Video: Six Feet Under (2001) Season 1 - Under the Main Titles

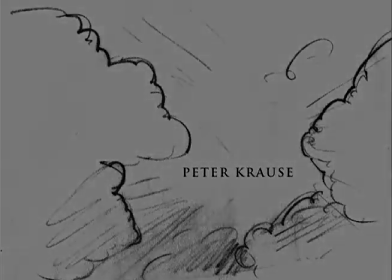[4:40]
And one of the first visuals that we saw was a sketch that Danny did. And what we did at that point is we edited that to music.
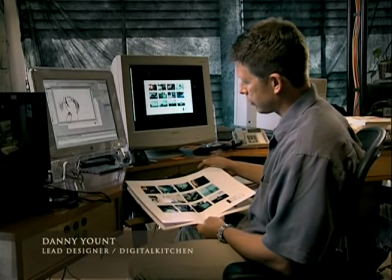[4:47]
The main reason I had begun the animatic was because there were just some shots in stock that I couldn't find in order to tell the story that we really wanted to tell.
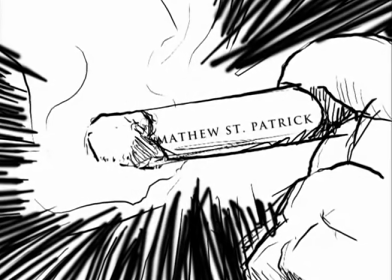[4:57]
And so we went ahead and just put it together in sketch form. Well, at this point, we wanted to, you know, kind of put it to the test.
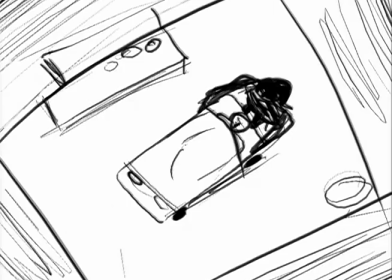[5:05]
And so we had drawn up a story animatic with very
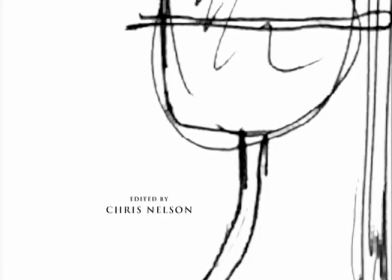[5:10]
specific shots on how we wanted to handle some of these things.
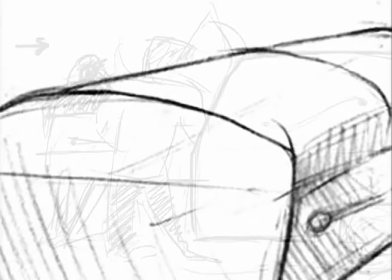[5:15]
This whole, you know, where the mortician would travel,
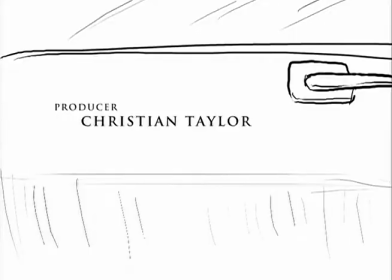[5:19]
you know, what would happen after a person's placed into a casting and goes in a hearse. and,
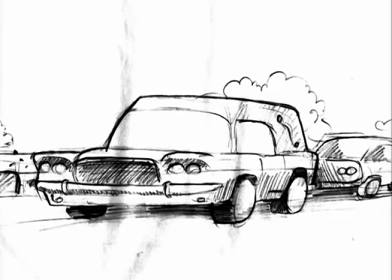[5:25]
you know, what would the scene be like after the hearse was ten or a cemetery, for example?
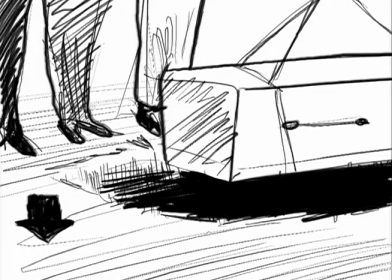[5:30]
How the type would appear on a tombstone? And then the closing shot.
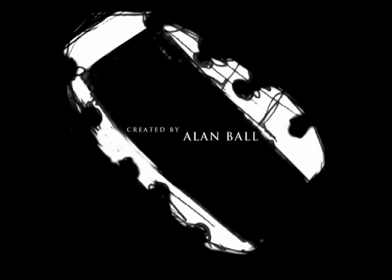[5:36]
I mean, maybe it's a thing where it's a casket going down into the earth. I did some initial stock research, and I was inspired by a certain series of photos that I had found that had the gurney,
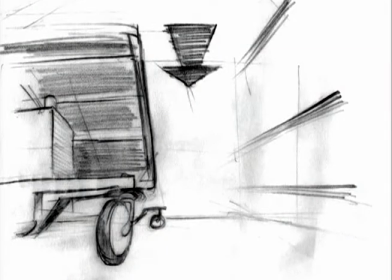[5:49]
you know, going down the hall. And then I searched along those lines. that was the strongest image for me.
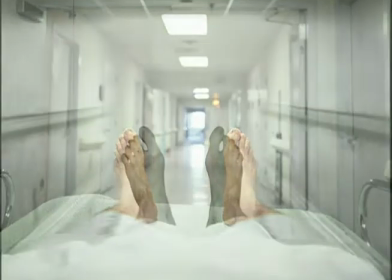[5:55]
I really liked the way that it was just a singular object, just doing...
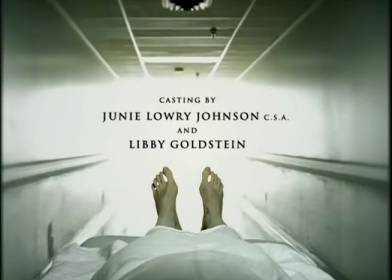[6:01]
It had a very strong story behind it, but it was also very beautiful. If I remember correctly, those feet on the gurney were part of their original storyboard,
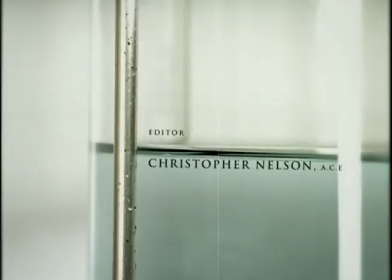[6:11]
and I loved the fact that the actual titles themselves, the actors' names and the name of the show and the various production staff,
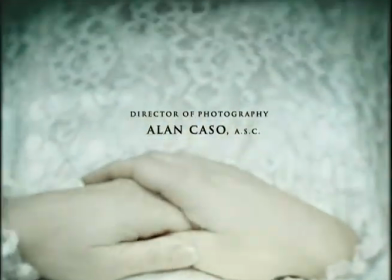[6:18]
was... I felt like the typeface was very elegant, and it was smaller, you know, You know, a lot of times in TV sequences, it's very big, or you have to see the actors' faces, and that just felt so recognizable.
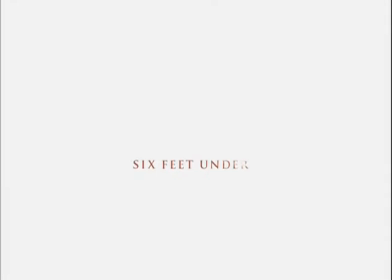[6:31]
And what I liked was the understatedness and the elegance of Digital Kitchen's approach. What we didn't know is how we'd put all that together. Again, it's music, but Eric Anderson did an insane job of, I think, going through all the revisions,
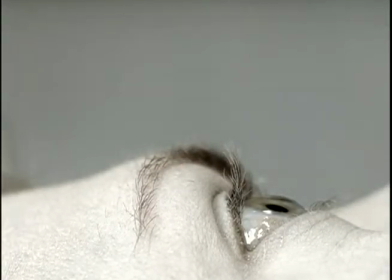[6:45]
but also always mining the best footage that we had, really making incredible use out of the material that we shot.
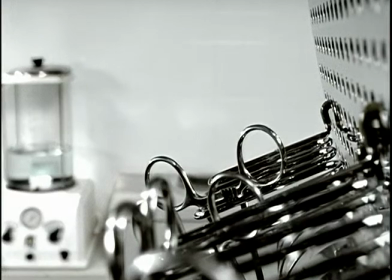[6:53]
We had probably, I don't know, at least 30 versions of this thing. What I do is, hopefully, I'm making all these nerve connections, like I have, you know, a layer of muscle and a layer of skin, and the layer of muscle is the music piece, the layer of skin is the visual, and I create these nerve endings, and when I feel that moment is happening, I think that's when the nerve endings between the two elements are aligned and they're really working together.
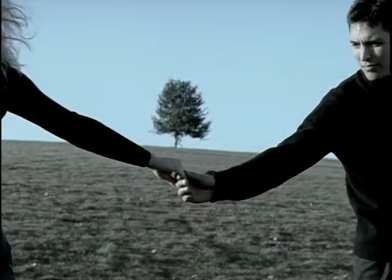[7:22]
But there are moments there that just feel like something's happening.
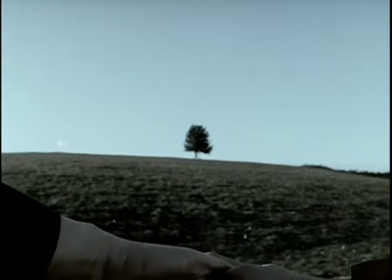[7:26]
You know, something bigger than the audio, bigger than the visual is happening here.
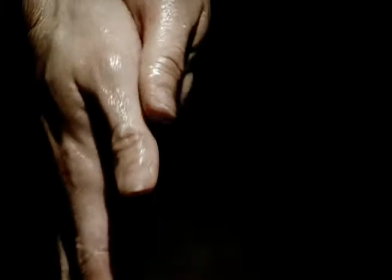[7:31]
They're working together to create this thing. I feel like the title sequence really captures the spirit of the show. It's as if every single image works so perfectly with that music. And I think that has to be partly because it was designed with the music already in mind. There's that moment where the wheel and the gurney turns just as the percussion track kicks in.
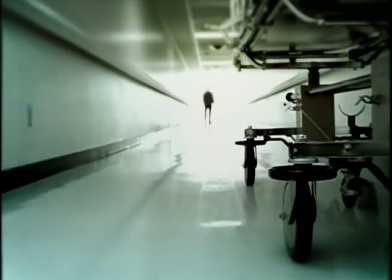[7:56]
It's such a wonderful synthesis of picture and
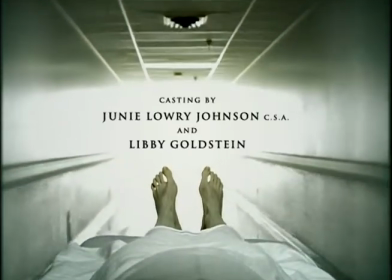[8:00]
audio that I still get chills when I watch it. One of the great things about Digital Kitchen from the moment they first brought us their first set of boards is that they have a very intuitive ability and a willingness to depart from linear logic.
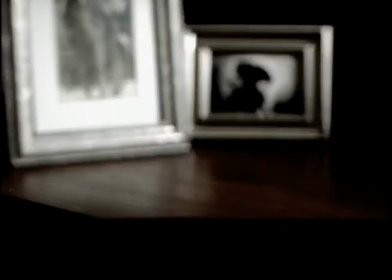[8:18]
The image of the photograph of the woman on the desk, which I particularly like because it's my credit,
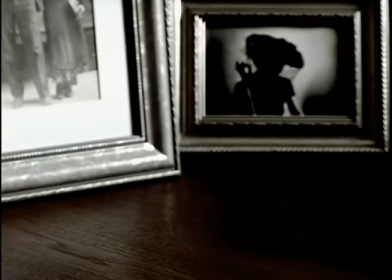[8:24]
but was something that had never really been discussed that kind of came out of left field, but it was such an elegant image and an appropriately wistful
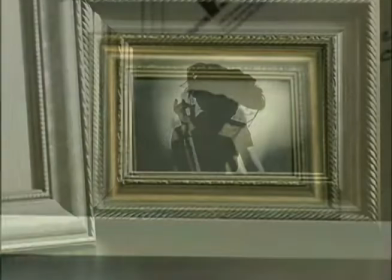[8:35]
moment to object into all the other things that were going on that we all felt it was absolutely right from the moment we saw it.
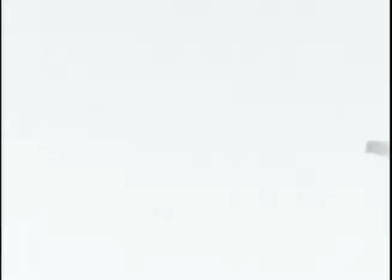[8:40]
Oh, that's my mom. My dad was a bit of a hobbyist photographer. There are so many images in the title sequence that I just adore.